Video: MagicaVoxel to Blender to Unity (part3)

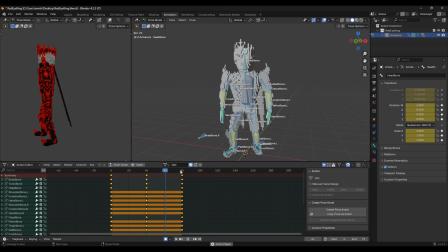[4:06]
Simple breathing character, idling, has a very aggressive stance. If you want to have extras, you can animate the cape a little bit more.
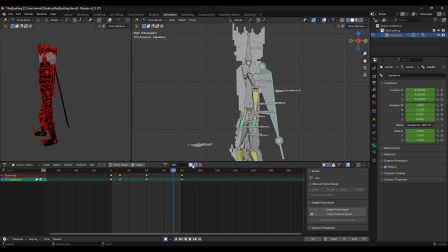[4:14]
The 10th frame, we can just set it to 25. This will make the animation feel a little bit more natural. And then, but that's if the character goes down, then we're gonna push this closer to the player. And that's pretty much it for the idle animation. So as you can see, it's very easy, nothing too advanced. it works pretty well.
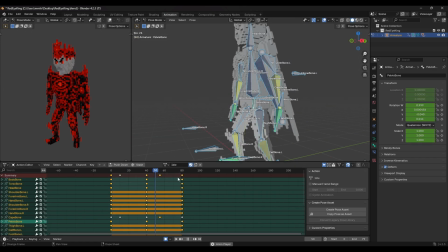[4:32]
The more body parts move, the better. That's the way the character starts feeling more and more alive. Alright, so that's the first animation done. Then we're going to create the moving animation. But from this point, it's up to you what you want to do. So I'm just going to give you idle animation and just simple movement.
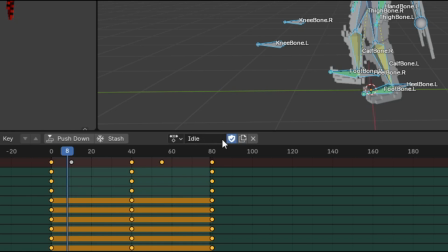[4:49]
So next, what we're going to do is just copy this idle frame and we're just gonna rename it to movement.
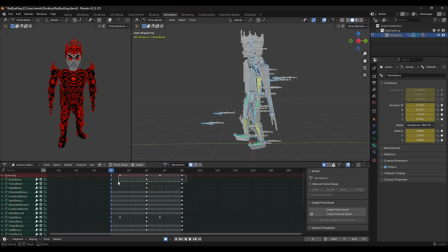[4:56]
And then we're gonna have two animations in here. Delete all frames except the first one. Box selecting these top frames, select them and delete them.
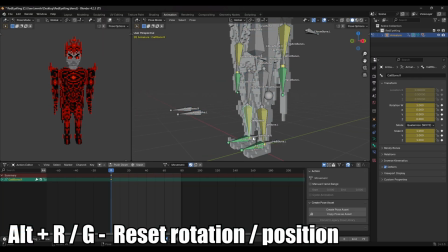[5:04]
Default pose of the animation. This leg will be touching the ground and this leg will be lifted.
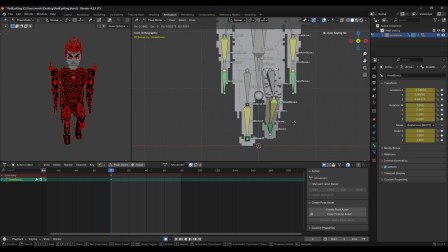[5:10]
Z axis and lifted, then rotated. Then for movement, I just like to keep the knees just somewhere like that. Then we're going to lower the body part just a little bit, somewhere around here.
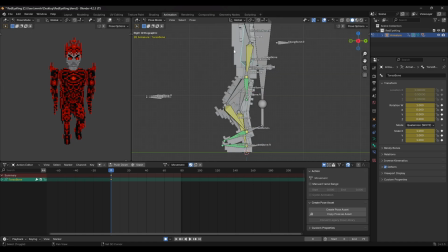[5:22]
Yeah. And then since the character is moving, it will have to be leaning forward. Three increments, and then rotate the head back. This leg is going forward. Push this arm a little bit forward as well. All your arms and legs go opposite ways.
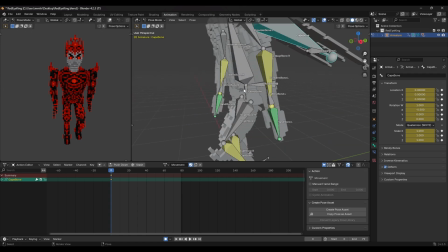[5:36]
Move this cape out. Once we're gonna get animations down, the leg positioning, then we're gonna start moving up the body.
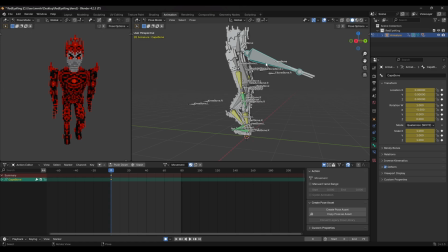[5:43]
Then edit extra features later on. Also, don't forget to move the legs a little bit outwards, move the knees out more, and then we're going to select another frame,
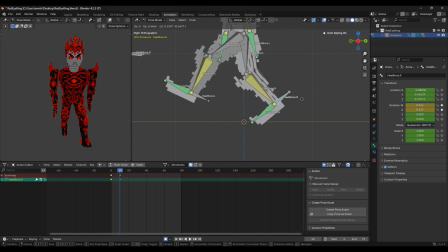[5:53]
push this leg forward, push this back backwards like this, and we're going to lower the body. And then at this point, this is where the impact will happen, the 20th frame,
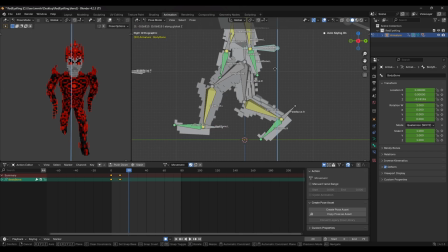[6:05]
and we're going to lower the body even more so the leg could have a proper contact.
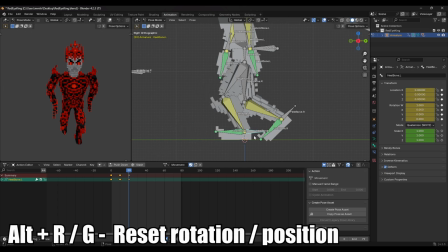[6:10]
To have the proper ground contact, we're just going to reset the positioning and then move it forward like this.
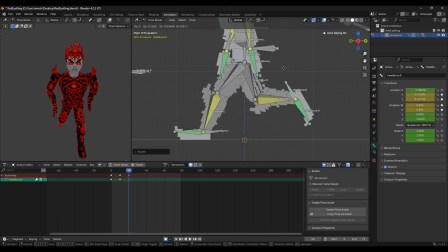[6:16]
This leg should be in the air like this, and it will going to return.
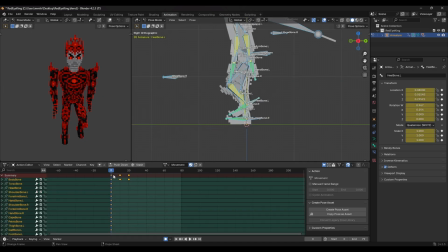[6:21]
This is where the cool trick comes in. Back to all animation frames, select just the first animation frame, Control C,
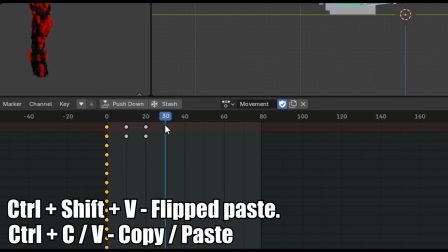[6:28]
and then on 30th we're gonna press Control Shift V. It mirrors animation,
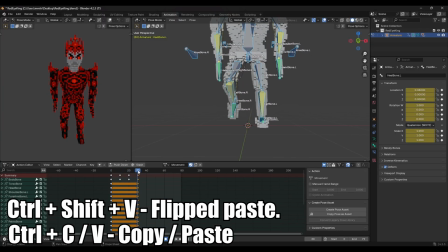[6:33]
or it just basically places everything in reversed method.
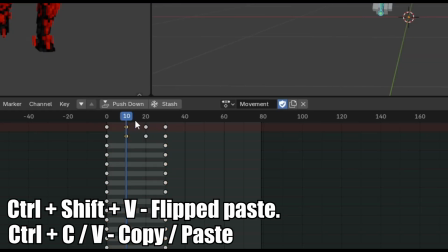[6:37]
And then we can just do the same thing with these keys, so just Control C, Control Shift V,
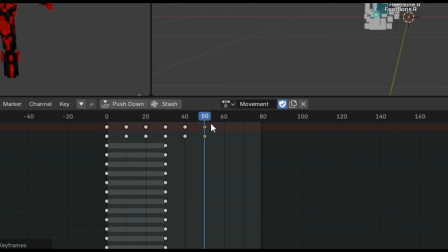[6:43]
Control C, and then Control Shift V. And then the very last frame, take the first frame,
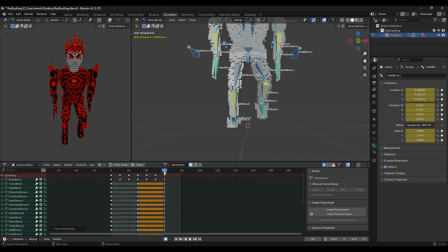[6:49]
Control C, and then Control V, that will return to the original state. And as you can see, that's what the loop looks like at the moment.
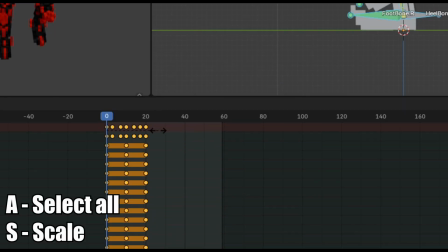[6:57]
What we're going to do now is rescale the animation till 20 frames, set on 19, and then the character will be moving a lot quicker.
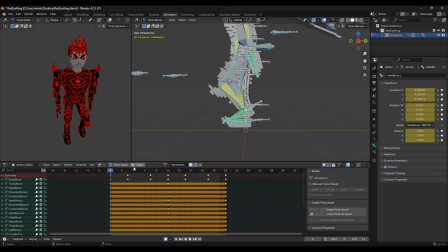[7:05]
First, we'll always start with the legs, just to get the proper loop going. Now we just need to add impact.
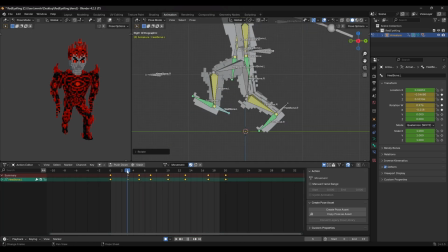[7:13]
So on the 5th frame, we're going to make the leg touch the ground in between the lift up and then touchdown, so it will have more impact.
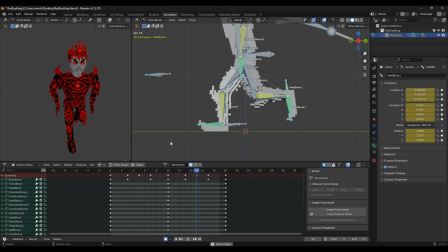[7:22]
Control C and Control Shift V, and there we go. We're gonna have more impactful steps,
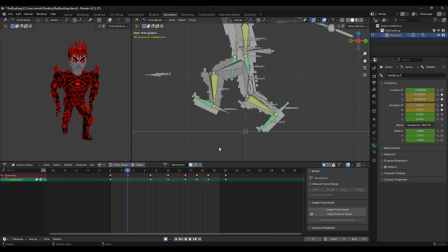[7:27]
and then we are going to push these legs a bit more out because at the moment it looks like the character is sliding. Lift these legs a little bit outwards, and then Control C, and then Control Shift V. And of course, we can over exaggerate the animations a little bit by moving the legs a lot higher.
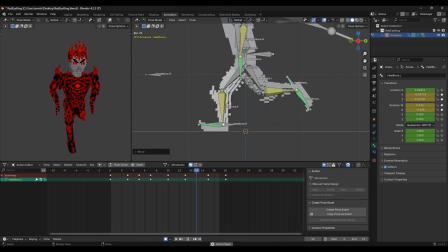[7:46]
So basically just test around, see what frames work fine. It is recommended for beginners to follow some kind of an animation frame sheet. So the problem with that is when the foot lands, it stays a bit too long on the ground. Move this leg forward like this, then move this leg back like that, Control C,
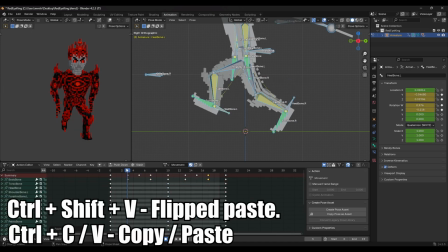[8:06]
Control V. And from this part, the leg should be a little bit out in the air.
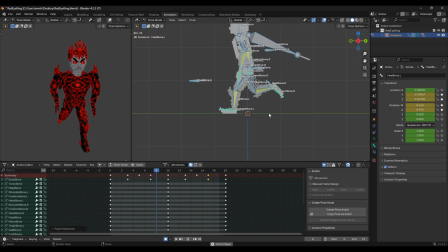[8:12]
And there you go. Now it looks like it's actually running.
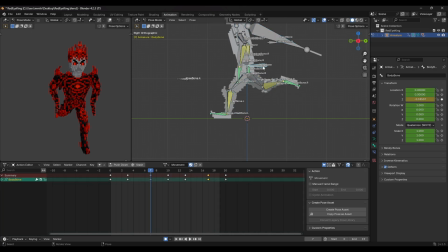[8:14]
When the character hits the ground with the leg, in the next few frames, the character should move downwards a little bit more. The running feels more impactful. When the character is not touching any ground, move the character slightly up. Now, as you can see, the character feels like it's running. Move up to the body. Start setting the pelvis.
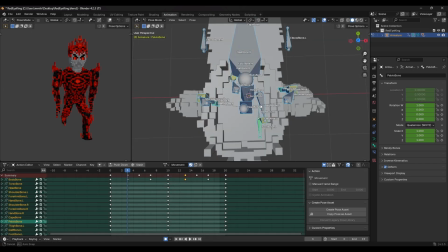[8:34]
When the legs are up, pelvis should be rotated to the position of the legs.
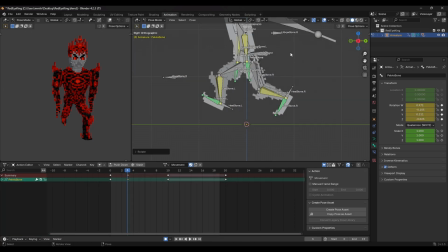[8:38]
And then just from the side view, angle it a little bit like this. Control C, Control V. There we go. Now the pelvis is moving, though a little bit too aggressive. Re-rotate it. Pelvis is now animated into the leg motion as well. Now the body. When the character is standing the most upwards, reset the back position.
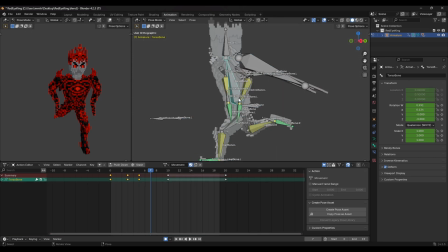[8:57]
And when the impact happens, character will lean forward a little bit.
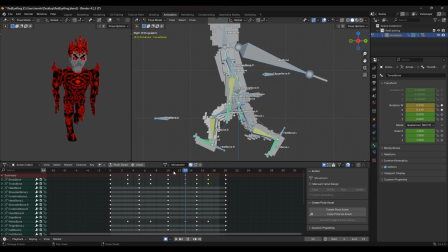[9:00]
Control Shift V, Control V. Now it has even more impact, but what we need to do now is to rotate the thing.
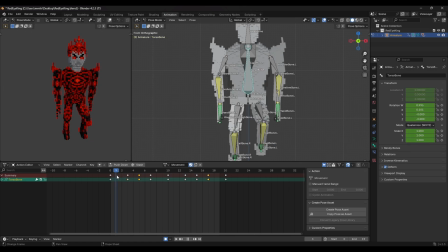[9:07]
So now we're gonna need to rotate the torso a little bit to the sides. The straight pose, keep it straight. It starts moving forward. Torso will rotate slightly in opposite way. One increment, then do two increments. And just like that, we're gonna have movement. Make sure that the torso is straightened and the head is facing forward.
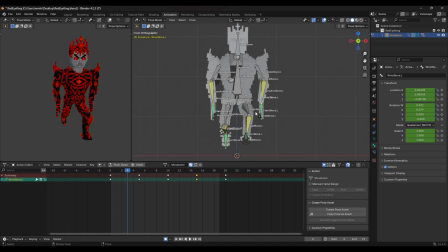[9:27]
And once we're done with the body, we're gonna finalize the arms because they are very important as well.
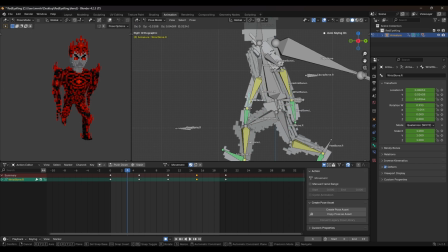[9:32]
So this arm will go backwards, other arm will go forward quite a lot, and then just make it look natural.
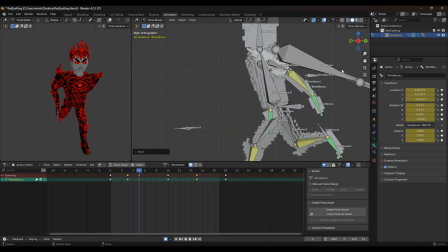[9:40]
This frame, then arm completely back like this. This arm will be in front of the character.
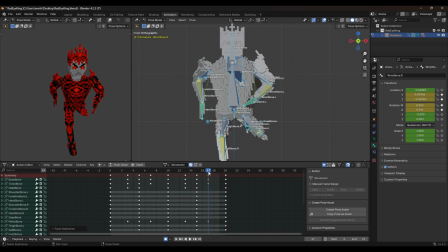[9:47]
Just see if it looks natural. Animate one side and we can just clone to the other side.
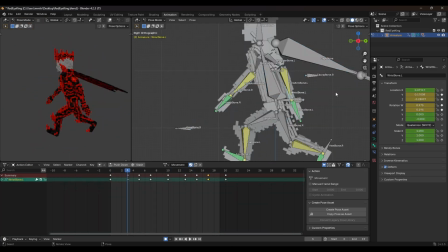[9:53]
And there you go. We have a running character. Hands should be rotated opposite way of its movement.
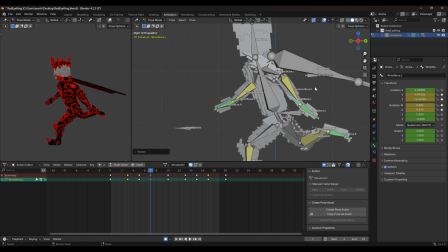[10:00]
And once it hits this frame, rotate it like that. So it has more swaying.
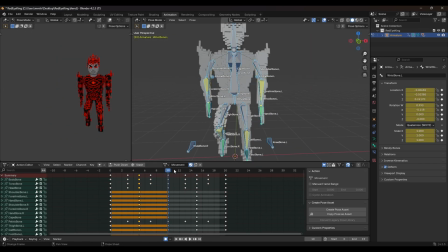[10:04]
And we need to fix the elbow positioning.
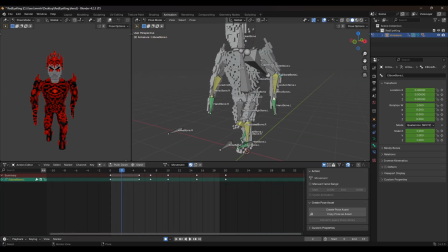[10:07]
Whole animation seems a little bit more natural, but we can still push the arms a little bit more forward like that.
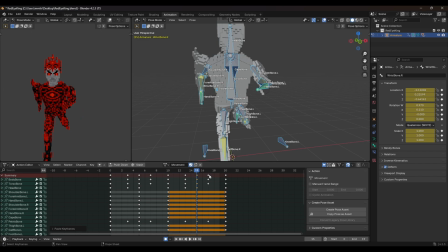[10:15]
Copy, paste. There we go.
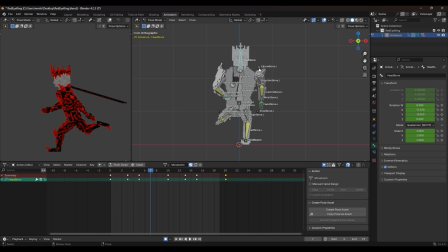[10:19]
On the impacts again, slight head bob, just one increment on only this part.
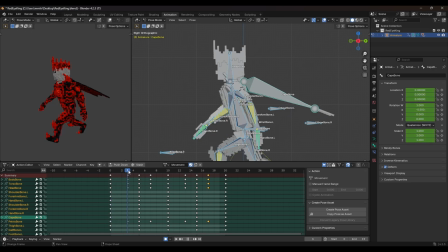[10:24]
And as final touch, set this cape. Since it's a solid object, won't gonna look that nice.
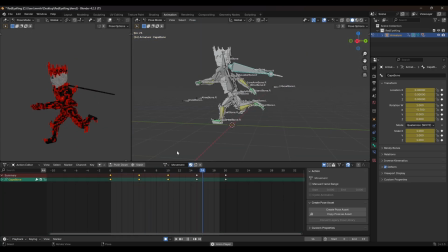[10:30]
So it can be a little bit more randomized.
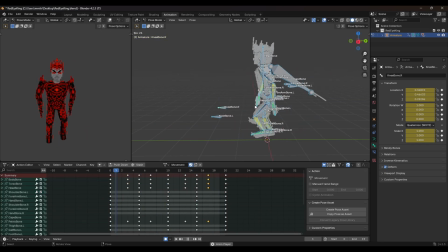[10:36]
But it works. And that's the very basic way of animating the running. The animation part is where your input is what matters the most. I'm just showing the general inputs and bindings that can be quite useful.
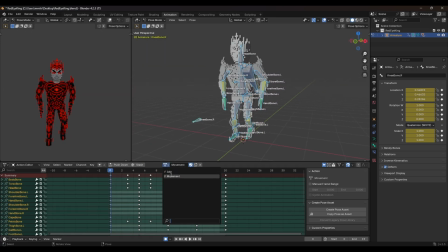[10:49]
So now I'm just going to quickly create another animation that I need myself. This is just a basic magic cast spell animation.
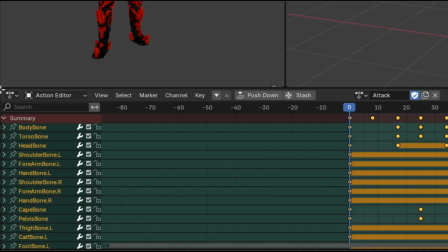[10:56]
Very basic. Once you are ready with all your animations, we're going to create a new window just by clicking on this corner here and dragging it down.
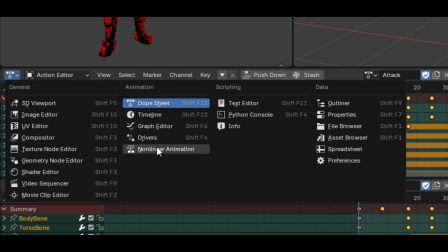[11:05]
We're gonna create this window. Click on this corner over here, go to non-linear animations, and in here we're gonna delete everything we have in here.
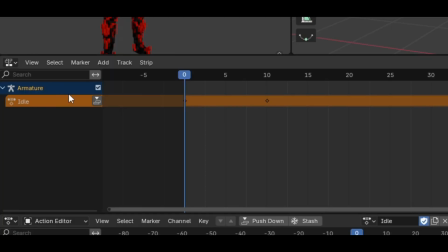[11:14]
Down here we're going to select first idle animation, and then in here we're gonna click this button to set this animation applied in here.
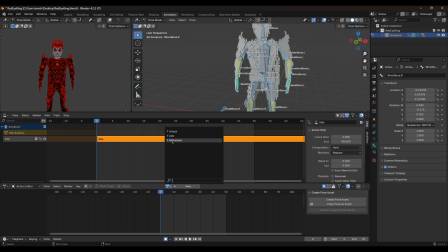[11:22]
And then we're gonna do the same thing for the rest of them, so just select any other animation. Click import in here, movement, idle, attack, just select it and just import it. So once you're gonna have all your animations set in here, go to the object mode,
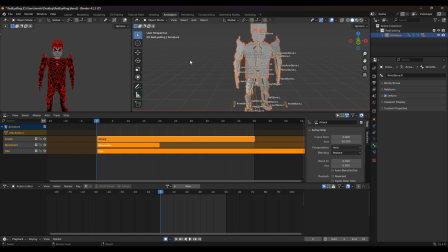[11:39]
press A to select everything, then shift select armature, and then we're going to click file and export.
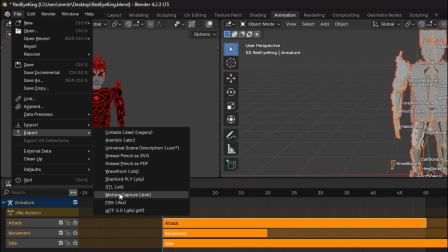[11:46]
And we're going to export as FBX file,
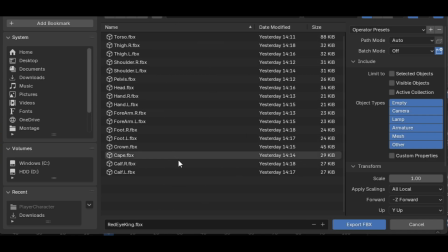[11:49]
and then we're just going to export it in the same place where we exported every other parts of the character.
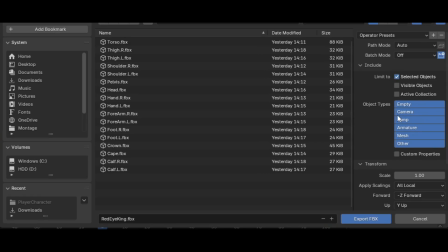[11:55]
But before export, limit to selected objects only. We're gonna set forward to Z, Y as up. We're gonna apply all the scales, have all these selected, and then in animations just unselect the all actions because we're going to export these strips that we have set up down here,
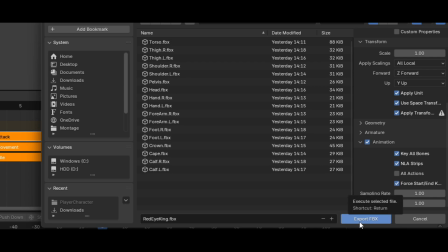[12:14]
and we're going to click export. We're gonna hit the Unity project.
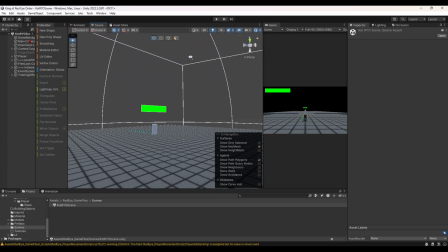[12:19]
So here we are in Unity project. Find your exported folder.